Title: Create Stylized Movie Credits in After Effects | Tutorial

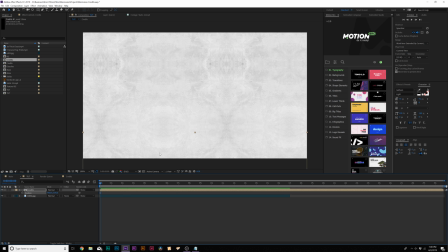247s
So obviously that's what we want to do is just bring our first line just underneath our composition and add a keyframe for position. This is where you're going to want to move forward in time to a decent length. So depending on how long your credits are, it's going to depend on where this last keyframe is going to go,
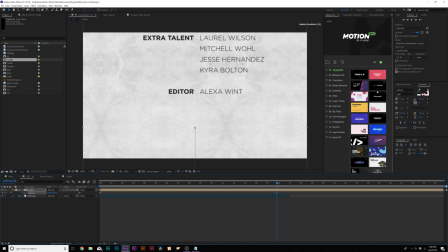262s
but I'll say 15 seconds in my case and I'm just going to have this scroll up and it go all the way up if you want it to. And now we'll have a scrolling animation with our credits and that looks pretty cool and everything looks good. So the real reason why we did it in another composition for two reasons.
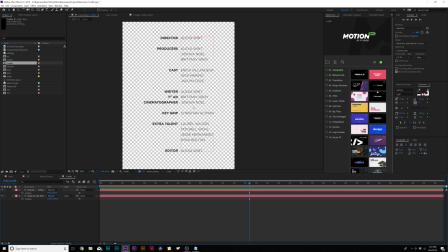279s
One was the easy organization of just being able to see all the titles at once, and if we need to make any corrections we can easily just locate that easily. And the other thing I like to do is talk about maybe adding titles or other elements that will not be in this clean text block.
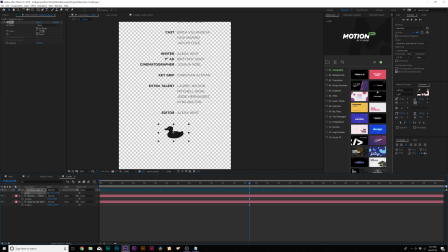295s
So for example, I might want to add say like a logo, right? you know, obviously I can add that logo in there or whatever, say Sunduck, doesn't really matter.
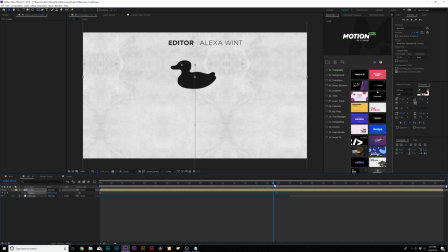302s
And now that logo is automatically going to animate with our credits. And then, so that's why I put the credits in a separate composition. And that's essentially how you can create scrolling, you know, credits inside of After Effects in a nice professional format. Now, let's talk about actually creating a cool credit scene that goes with the style and mood of your project.
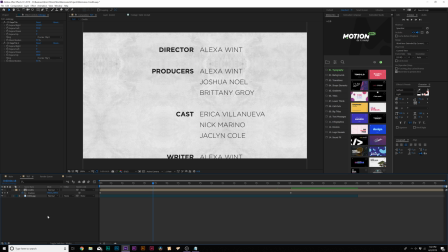320s
So what I like to do typically in some cases is start with the background. As you can see, I already have a background in here. This is simply a texture that I just did a quick search up for and downloaded it, and it had the right, you know, sort of feel. It's nothing over the top. And, you know, think about, you know, if you're going to add a background, think about what type of background is going to represent your film, if that's what you're going for.
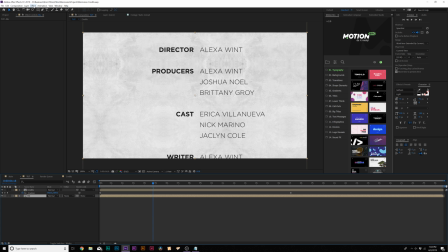338s
Since the title of our film is named Memories, it kind of has like a lighthearted feel to it. And I want to add, you know, go to Effect Blur, Gaussian Blur, and kind of blur out the background a little bit, make it more into, say, a gradient rather than a textured background.
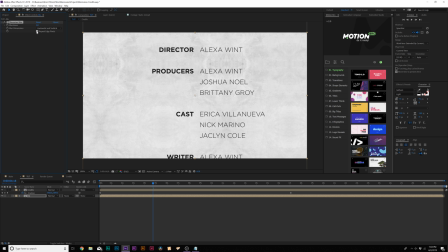351s
And, you know, this is an example of using an effect to match the style of your film. So these are things that you should think about when you're building out your credits. So I want to talk about using a handful of other elements to enhance your credits and to take it to the next level.
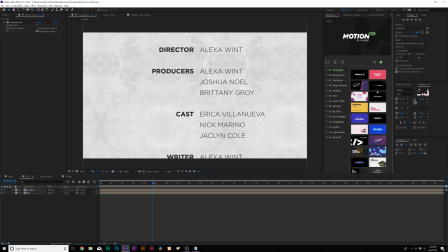363s
And, you know, depending on your project, hopefully you can use a handful of these techniques. So first thing I want to do is manipulate the color here, because there's really not much standout here. So what I'm going to do, go to Layer, New, Adjustment Layer. So what I'm going to do is come over here to the Effects and Presets window, and I'm going to type in Vignette.
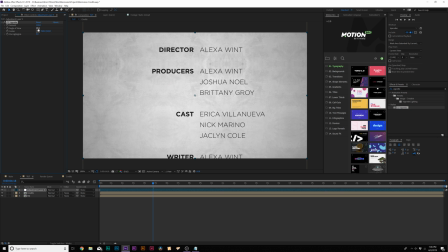379s
And I'm going to grab CC Vignette and bring it to our Adjustment Layer. And I can increase the angle of view by a little bit, just kind of make the center a little bit brighter.
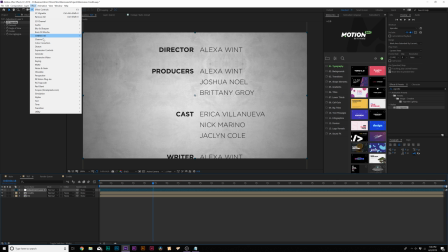387s
But let's come over here and go to Effect Color Correction Curves.
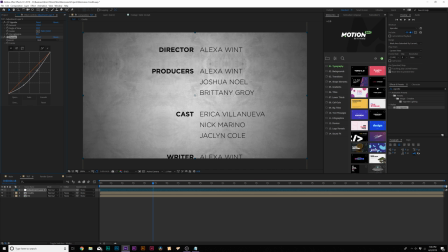392s
And let's create just a little bit of contrast, because this is looking a little bit flat, so we can create an S-curve with our RGB.
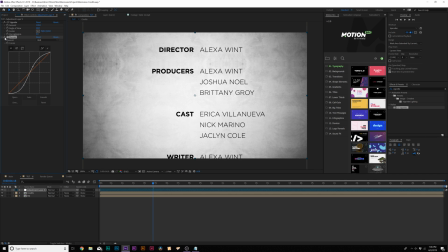397s
And this, you know, creates just that little bit more contrast in here, makes the center a little bit brighter. And I wouldn't mind going, say, to the, you know, the blue channel and kind of increasing this by a little bit, kind of give it like a blue overlay, just a little touch there.
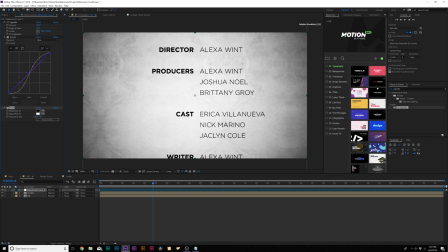410s
And then go to Effect Color Correction Tint. And then bring down the white tint by a little bit, just kind of keep some of that blue in there, but not too much. So it helps just by a touch. Then maybe we'll go to like the red channel and just bring that down by a little bit.
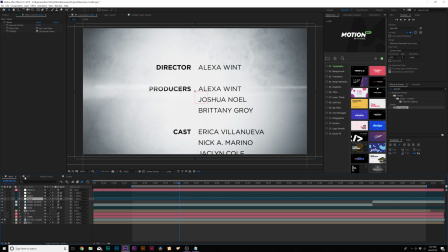422s
And, you know, now you get a little bit of that color in there. All right, so let's go ahead and create another adjustment layer.
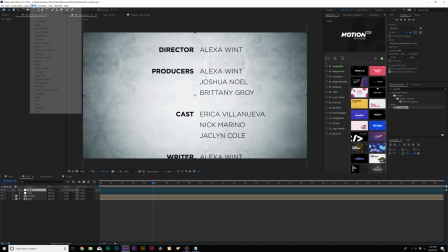428s
And we'll call this noise. And anytime I do motion graphics, I always apply this effect, because, you know, when you're blending motion graphics with video,
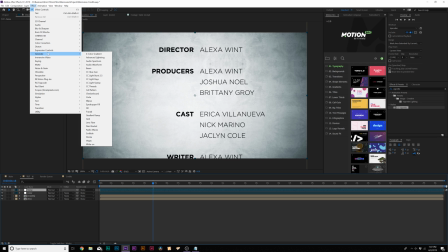437s
you got to keep in mind that video usually has noise to it and motion graphics do not.
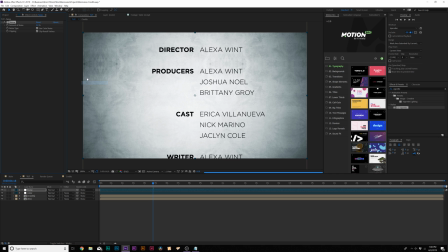442s
So what you want to do is go to Effect, Noise and Grain, and you want to add noise. And just adding like a little bit of noise helps it like 5%. And this will kind of make it a little bit more, you know, filmic. And just uncheck Use Color Noise is good.
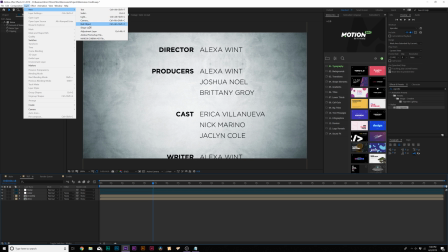454s
Then I want to create another adjustment layer, and I'm going to call it Optics.
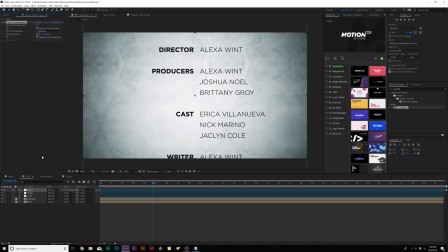459s
Then I'm going to go to Effect, Distort, and I'm going to grab Optics Compensation. Increase this field of view by a touch and check on reverse lens distortion, and this will give it just a little bit of a unique feel to the credits, to kind of like a warp bothering perspective, kind of what our film was about. So just, and this is just another example of using an effect to help represent your story.
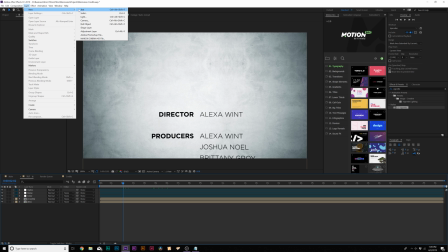479s
And I want to create one more adjustment layer, and this is going to transition on our credit.
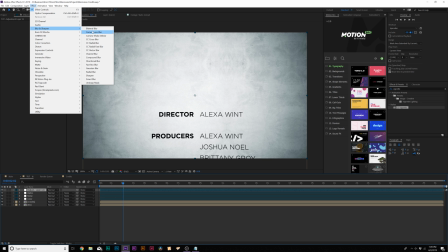485s
So, and what makes sense here is kind of using a blur. There's a handful of different like ways you could bring on your initial credits, but doing like a camera lens blur is a good example in our case to just reveal on our credit.